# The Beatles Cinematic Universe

It was Paul's idea. It was basically a charabang trip, which people used to go on from Liverpool to see the Blackpool lights.
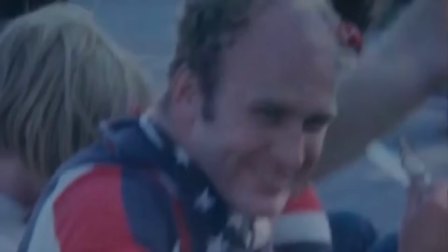24:54 In addition, the film was also inspired by countercultural icon Ken Kesey and his 1964 cross-country American tour on the Further Bus, featuring his merry band of pranksters. Counterculture was in the air, but a structured idea for a film was not. I think it was Paul's idea. I know that he and John, they just like drew a circle, right, and then marked it off like the spokes on the wheel. In my brain, it was Paul's idea. He came with a piece of paper. It was just a great way we used to work.
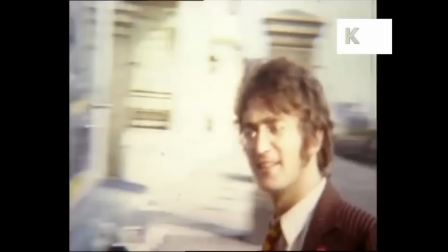25:23 So, in September of 1967, with a plan that was quite literally paper thin, the Beatles set off to a decommissioned airfield in Kent, as that's all that they could book on such short notice,
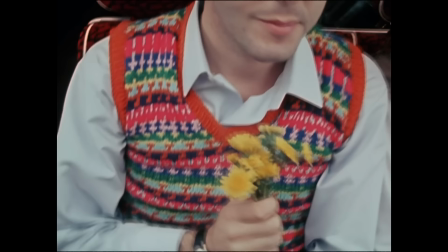25:33 to begin production on their latest endeavour. Within the first few minutes of watching,
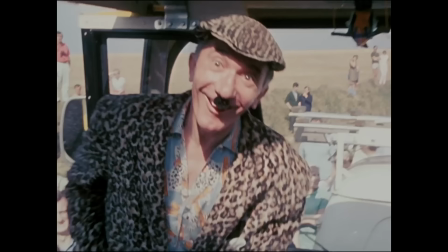25:37 it's readily apparent that the polish of A Hard Day's Night and even Help would not be found anywhere in this film, let alone a discernible plot.
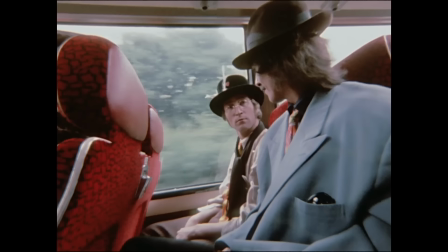25:45 Basically, a group of random people plus the Beatles set off on a British mystery tour.
And already the magic is beginning to work.
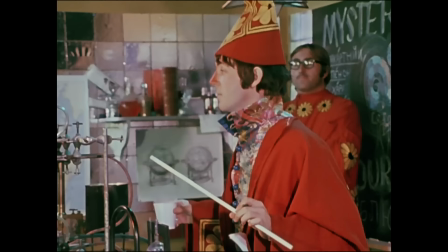25:53 Once they're away, strange things begin to happen at the hands of four or five magicians, also played by the Beatles, and their road manager, Mal Evans.
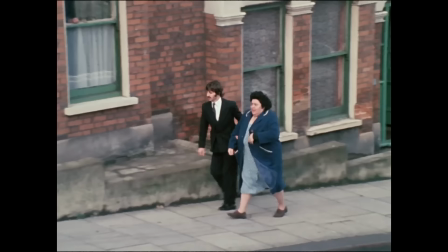26:01 They've clearly borrowed things from their other films, like instead of Paul's grandfather, this time we've got Ringo's aunt.
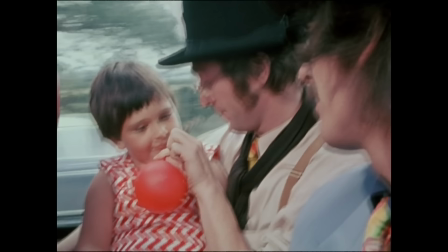26:07 And as with A Hard Day's Night and Help, the tone is light and comedic with occasional musical breaks.
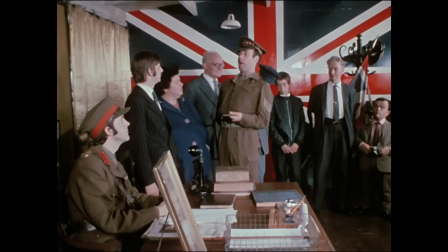26:12 Each strange occurrence in the film, be it this overly long army recruitment scene,
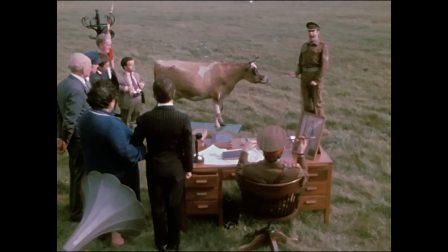26:19 or this chaotic race around the runway, are completely random events and feel totally disconnected from anything else happening in the movie. The Beatles were making it up as they went, and everyone could tell.
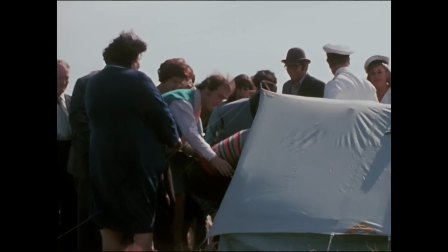26:31 The film meanders and stumbles far more than any other Beatle movie, and yet it's the shortest of all of them. It's messy, sometimes it's quite gross, and George Harrison barely features, but that's more of a personal gripe.
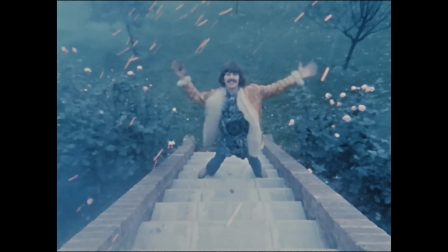26:42 A song.
Despite all this, Magical Mystery Tour does have its moments of brilliance, and as you may expect, they mostly come from the music sequences.
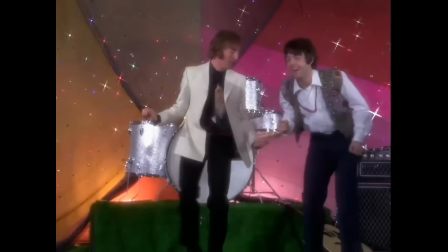26:50 The Beatles' music since finishing Pepper had been a lot less focused and a lot more far out.
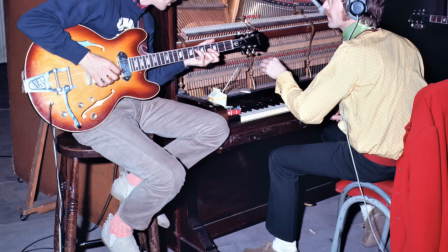26:56 It was a period where they indulged in as many sounds, instruments, and effects as they could. If an idea came to them, it was going in the song.
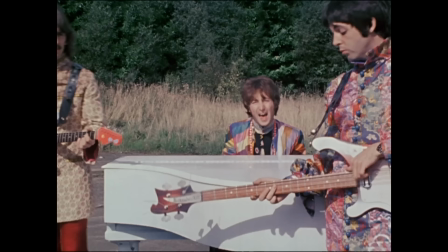27:03 The song that perhaps best represents this period is I Am the Walrus.
I am he as you are, he as you are me.
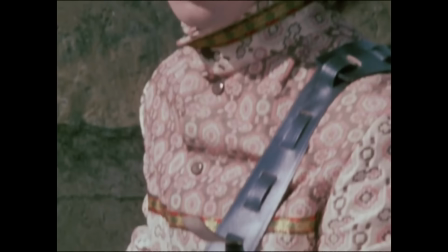27:10 A John Lennon number involving nonsense lyrics and a cacophony of sound.
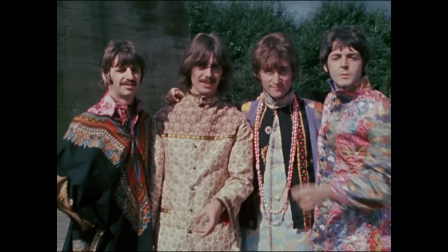27:17 The version in the film shows the Beatles playing the song with psychedelic instruments and wearing far-out clothes.
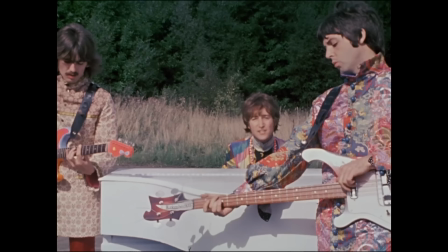27:26 The alter ego approach from Pepper returns with a twist of Lewis Carroll as the Beatles don various animal masks such as a walrus, a march hare, a hippo, a parrot, not to mention John's own appearance as the Eggman.
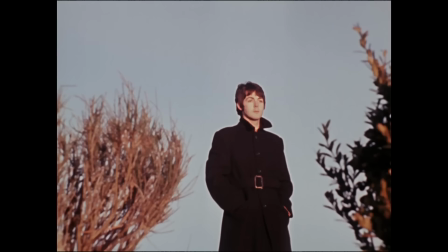27:40 Elsewhere in the film, you've got Paul's jaunt to France, where he pranced and posed, which resulted in the artsy Fool on the Hill sequence.
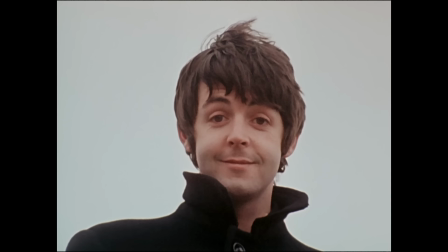27:47 And nobody seems to like him, they can tell what he wants to do.
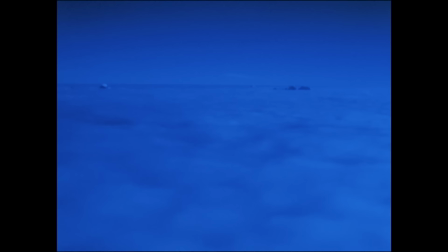27:53 Trippy, multicoloured scenes of Icelandic mountains became the visuals for the Beatles' first proper instrumental track,
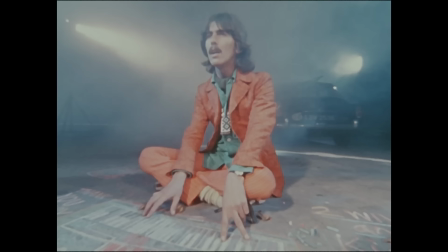27:59 Flying, of course if you don't count Cry for a Shadow, which I'm not. My personal favourite is the depiction of George Harrison's song, Blue Jay Way.
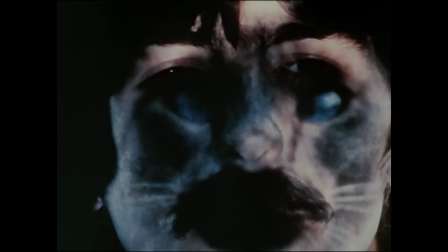28:06 It's a kaleidoscopic odyssey into Harrison's shift into keyboard-based music. The melancholy vibe of the song is matched by dark and moody projections,
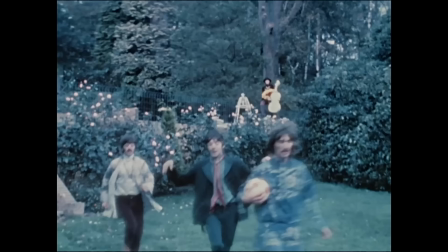28:15 along with whimsical moments of the Beatles messing about with a white cello and football in a garden.
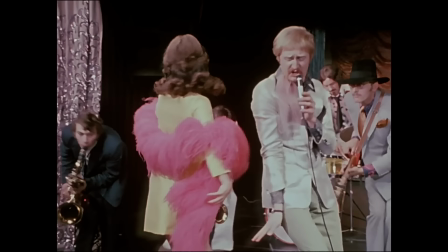28:20 We've even got a performance of the Bonzo Dog Doodah Band, led by, of course, Vivian Stanshall, playing the song Death Cab for Cutie.
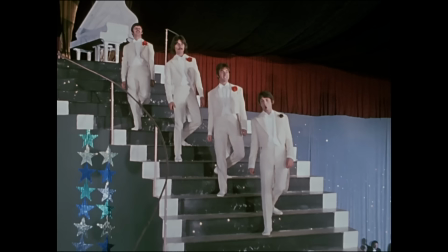28:27 Death Cab for Cutie.
Another favourite of mine is the campy Paul McCartney fever dream Your Mother Should Know, which closes the film.
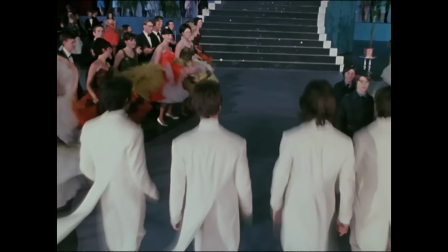28:36 Your mother should know. Ooh, your mother should know.
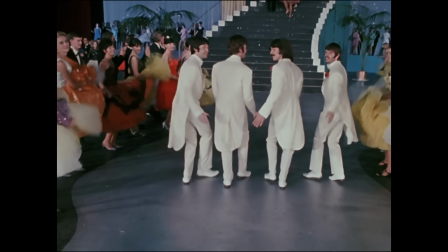28:40 We would never again see all four Beatles performing in such a goofy, foppish way after this, and personally,
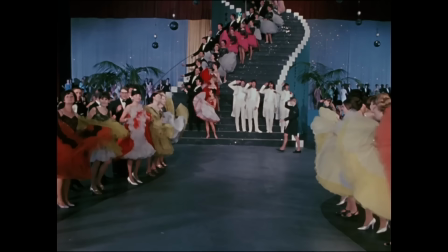28:47 I believe its charm lies in its imperfection rather than its attempted elegance, such as when George drops his salute too early, which causes him and John to start giggling.